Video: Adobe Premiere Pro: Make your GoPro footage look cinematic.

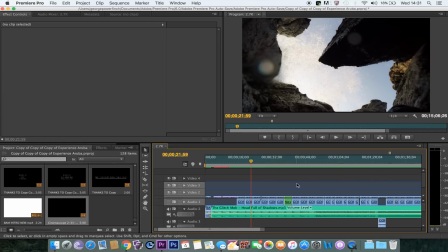Now, I used to do that. I don't anymore because of that reason. So don't think that just adding widescreen bars will make it look cinematic, because it won't. Now, in terms of me getting my cinematic look,
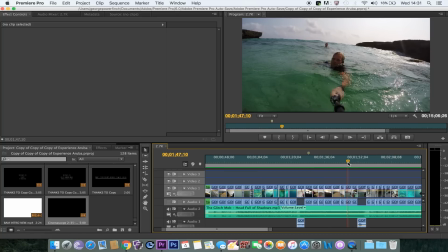it doesn't actually take a lot, and it's basically going back to what we did last time with the footage I shot on my Canon.
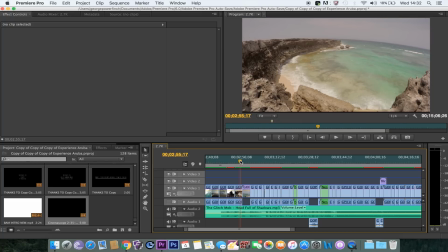I've got Magic Bullet looks, and it works wonders. Now, the good thing about Magic Bullet looks is it's basically a preset library of thousands of different
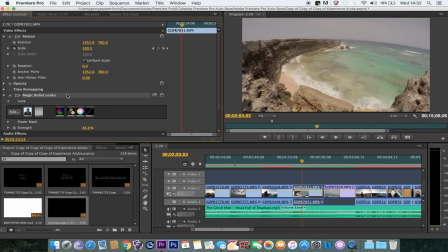kind of looks you can put onto your video. So I've got one here, and if I remove that, that's what the original footage looked like.
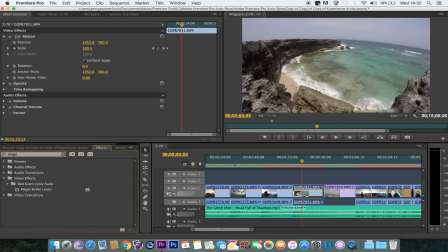Now, my goal for this video is to kind of get it to look a little bit more warmer and not so
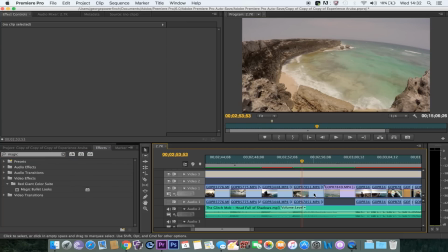without so much contrast, because it's a sunny island. I think this looks great. It makes the fish look a little bit warmer.
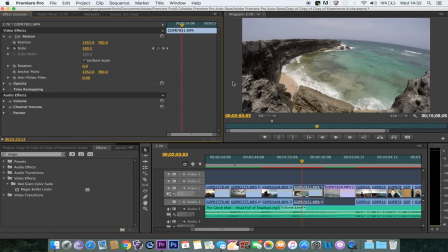It makes the sea look a little bit nicer instead of that dark contrast kind of look. I know with GoPro you can add on ProTune as well, and some of this was shot in ProTune. That really helps when it comes to avoiding loss of video quality.
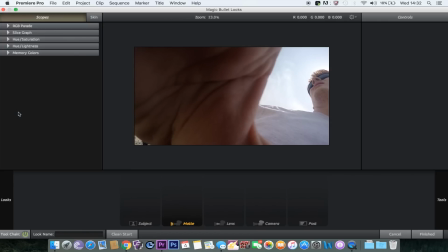So I would definitely look into sticking your GoPro on ProTune as well. I believe all Hero 3, 4 cameras will have them.
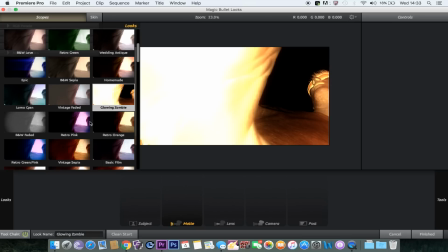I've got the Hero 4 Black, and it just looks crazy.
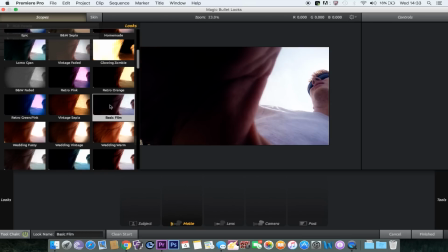Looks amazing.
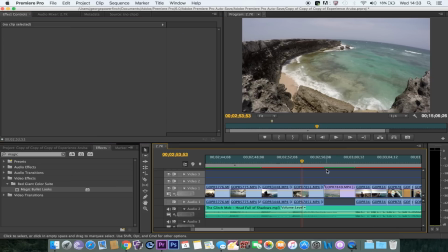So with the Magic Bullet looks, we can edit some of the looks in our video.
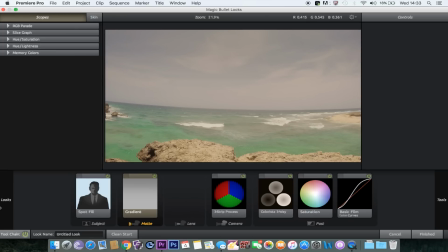So I've got this one here with the sea. Now if we go to looks here, this is where all your presets will be.
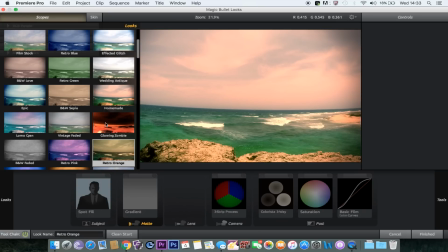So just hovering over them will change the kind of preset of what we got. You need really crazy effects like this here.
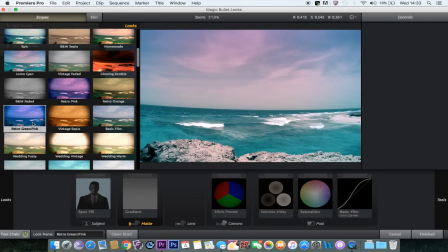You can do things like this. Some of them look really, really cool. Some of them I don't see why people would use it.
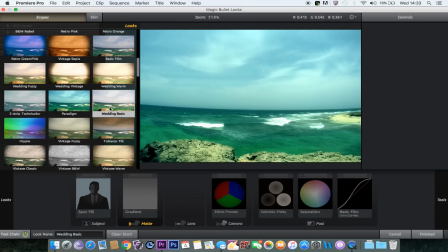Things like Wedding Basic gives it a nice soft glow.
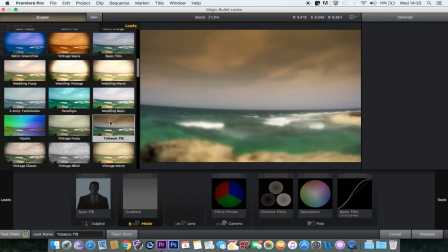The Tobacco Tilt gives it kind of like a hazy sky and a blur, which you can edit as well.
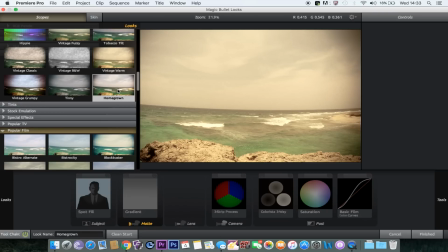The good thing about all these presets is they're all editable, which is awesome. The good thing about this is you can also download loads.
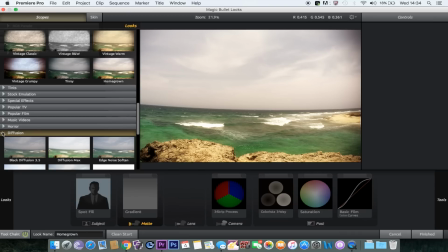So a lot of these here I've downloaded. You can get free presets. You can also pay for presets.
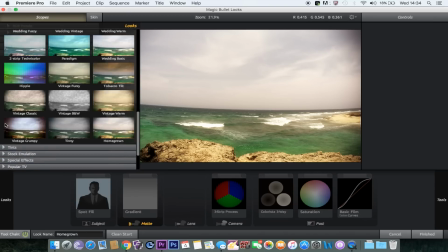You get professionals that make their own, which looks amazing. But here's some of the ones that I've downloaded.
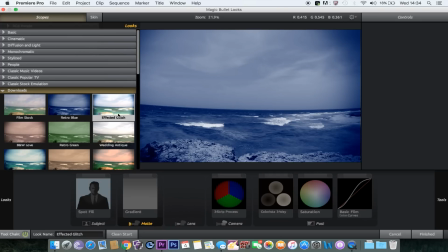These ones I just found in presets online. So you've got your cinematic folder up here.
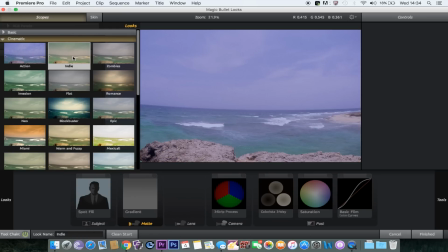Indie is the one that I used. Again, going back to the reason why I used Indie is to give it that nice warmer look.
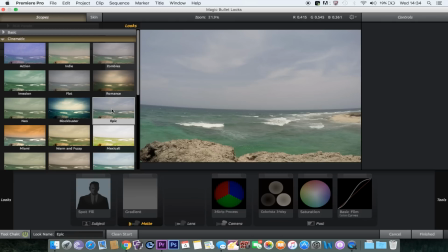Epic kind of brings out the contrast in the footage. It makes it look a little bit darker and dull though, and I don't like that so much.
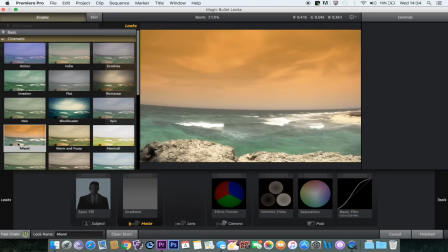Miami is a good one. Now, when you'd want to use Miami, I will show you one of the things I use Miami on.
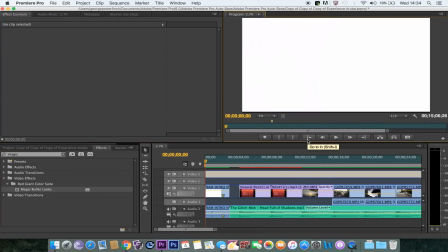Now, it makes the sky look really orange, which again doesn't look that professional,
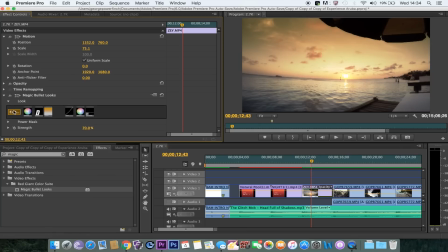but if you use it for something like this here, you can actually change the strength of the look.
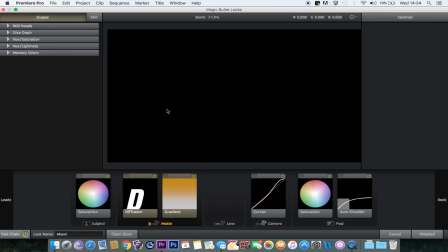So instead of it being a full orange sky like it was,
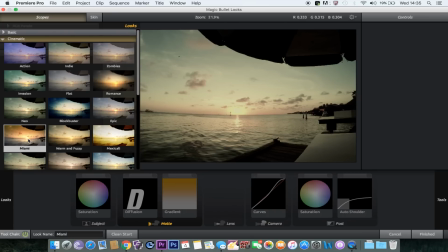I've actually lowered the look effect so it doesn't actually look so bad.
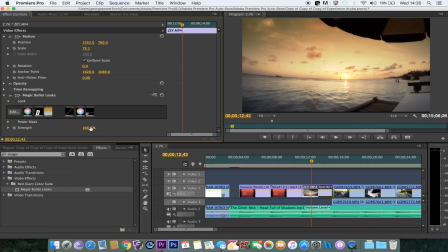Now I've only lowered it by 30%, but when it's on 100%, you can definitely see the difference in what it looks like. But when it's on 70%, it kind of makes it a little bit less hazy, and it actually gives a really, really nice kind of shot.
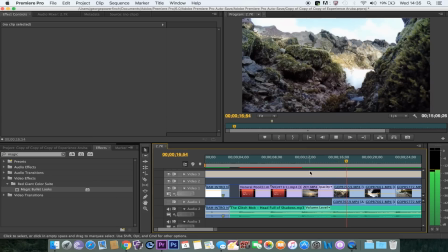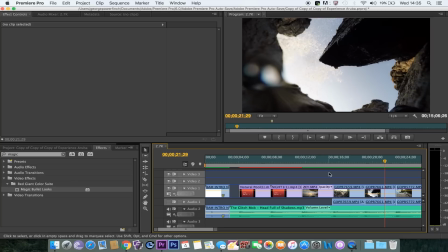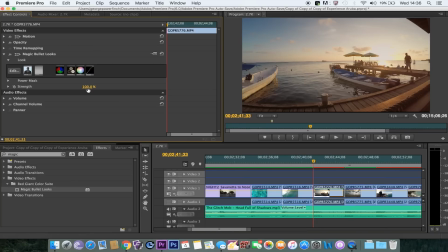And again, this look was on 100, but I've lowered it slightly down to 85, just so it's not so in your face, and it's a little bit calmer. And this, again, is one of the looks of Magic Bullet. It just looks great.